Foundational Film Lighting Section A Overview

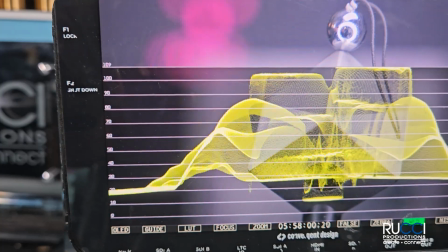And when you're lighting things that are reflective, that's a big factor.
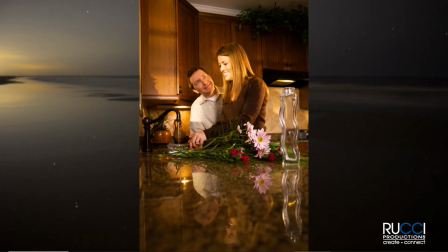There's another thing with a lot of reflective materials
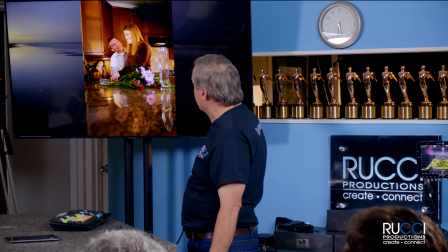So, obviously a practical concern here is you put the light in the wrong place and you're going to see the light itself,
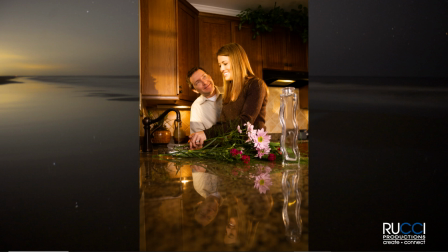so you want to be aware of that.
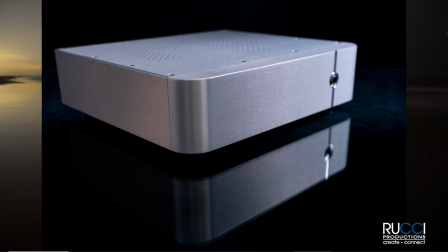But this is a reflective object, and so similar to the little ball on top of that cube, you can position a light so that it hits the shiny parts,
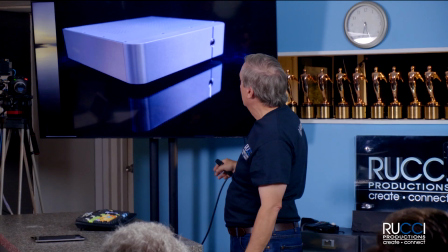and that looks good, it pops out and it's a nice look. But if you position the light the wrong way, it might, glare and not look good.
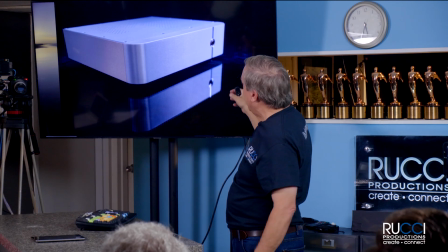So, you're just aware of the fact that that's a very reflective material.
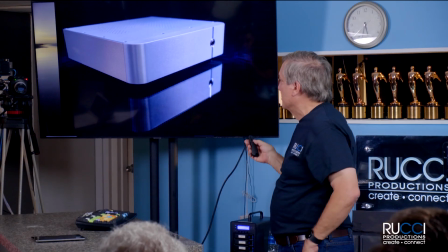And one thing, if you're lighting something, and we're going to actually do this in a later class,
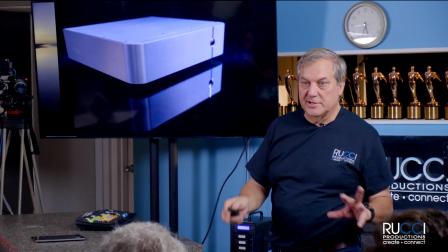but if you're lighting something that's highly reflective and particularly dark, like the typical thing is like a black car.
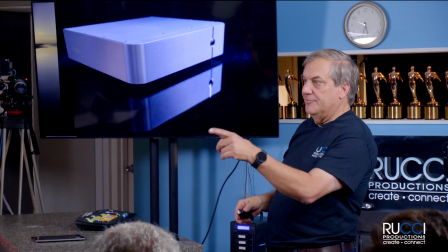I actually have a black coffee maker I'm going to use to demonstrate this.
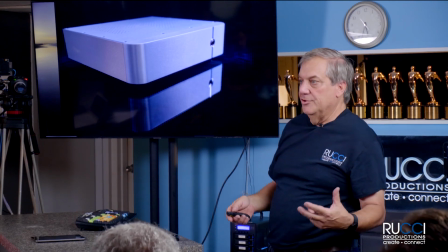But it's like you're shooting into a mirror, and you're really not lighting the object because you can't see the object. You're lighting whatever it's reflecting. So what you do is you put up giant,
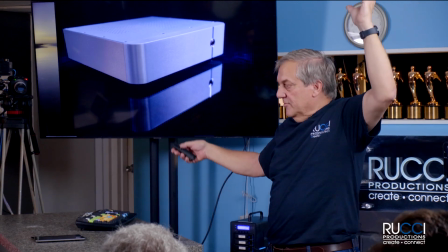usually white, solid things, and you light them. And you put them in such a place that you see them in the reflection of the object.
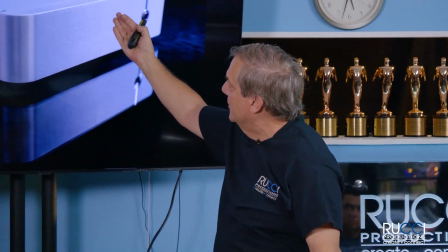And that's happening here to a limited extent. What you see here is something back here reflecting.
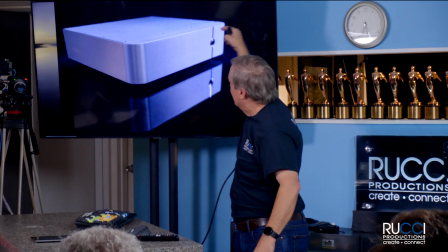And it's not a hard light because you'd see a harsh reflection. It's a soft light.
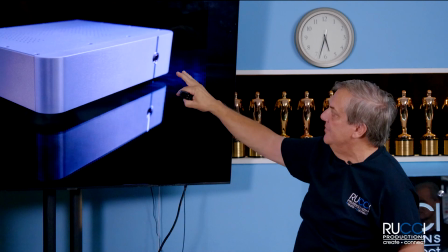But it's less evident in this type of an object because it's kind of a brushed steel. But if you had a really, really reflective object, you'd see that a lot. But the glass is reflective, so there's a lot of things going on there. And this is another thing happening here is controlling the light.
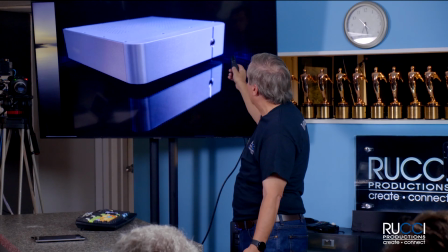This is on a piece of glass, so we're not letting light spill all over the place.
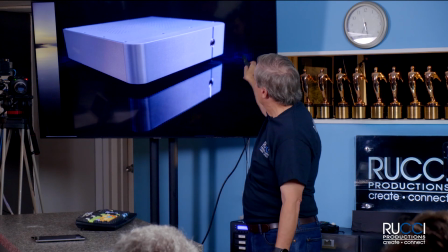You got a little bit of this background here, but not very much.
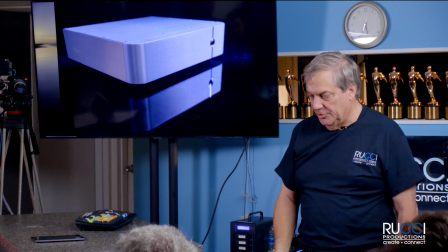So, it's just, using flags and things to control the light.
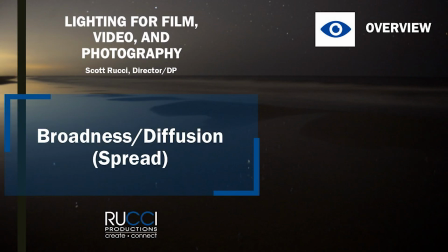And then the last attribute of light that I want to talk about is and this is a great one, is the broadness or diffusion of the light,
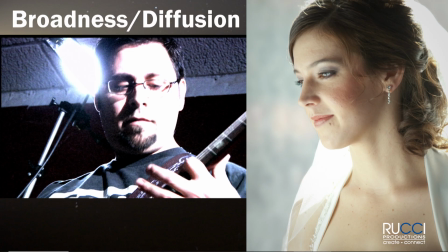which can go from a point source, to a very broad source. So an example of a point source is the sun on a cloudless day. And if you look at, put a stick in the ground on a cloudless day, you will see a really hard, sharp, dark shadow, and that's a hard light. And if you go on a completely overcast day, you won't see any shadow. The light is spread out. That's the softest kind of a light, so this is a very soft light, it just kind of wraps around,
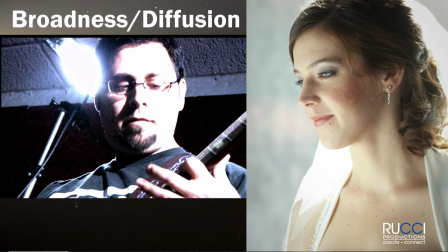and there's some shadow, but it's really soft, and it's very gradual, it goes from light to shadow in a very gradual way,
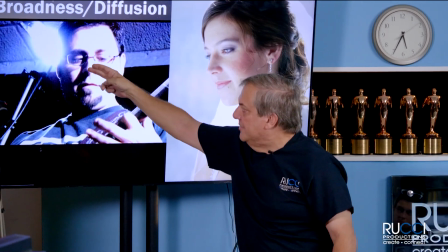and that's a much harder light. You get this very defined, sharp shadow, so you've got a hard light in that guy,
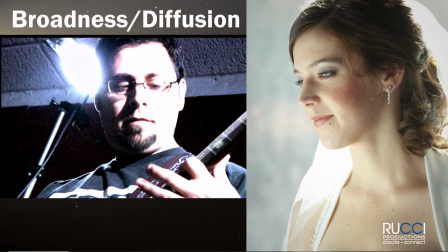and those really create really different feelings,
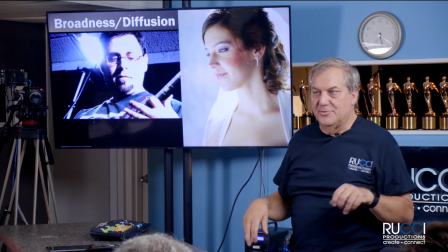the like film noir traditional stuff is hard lights, and lots of shadows,
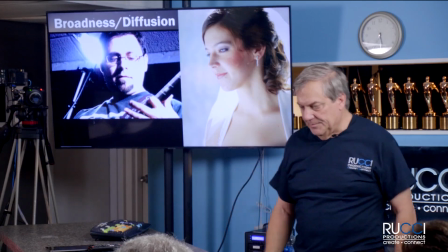and it's dark and foreboding feeling, So there are many ways, and this is one that we're going to spend some time on this later, is looking at different ways to affect how hard and soft lights are, and how hard or soft you want it to be, how you can change it, how you can move it around, because you can really finesse that to great effect. And it's something that you really, can do a lot with.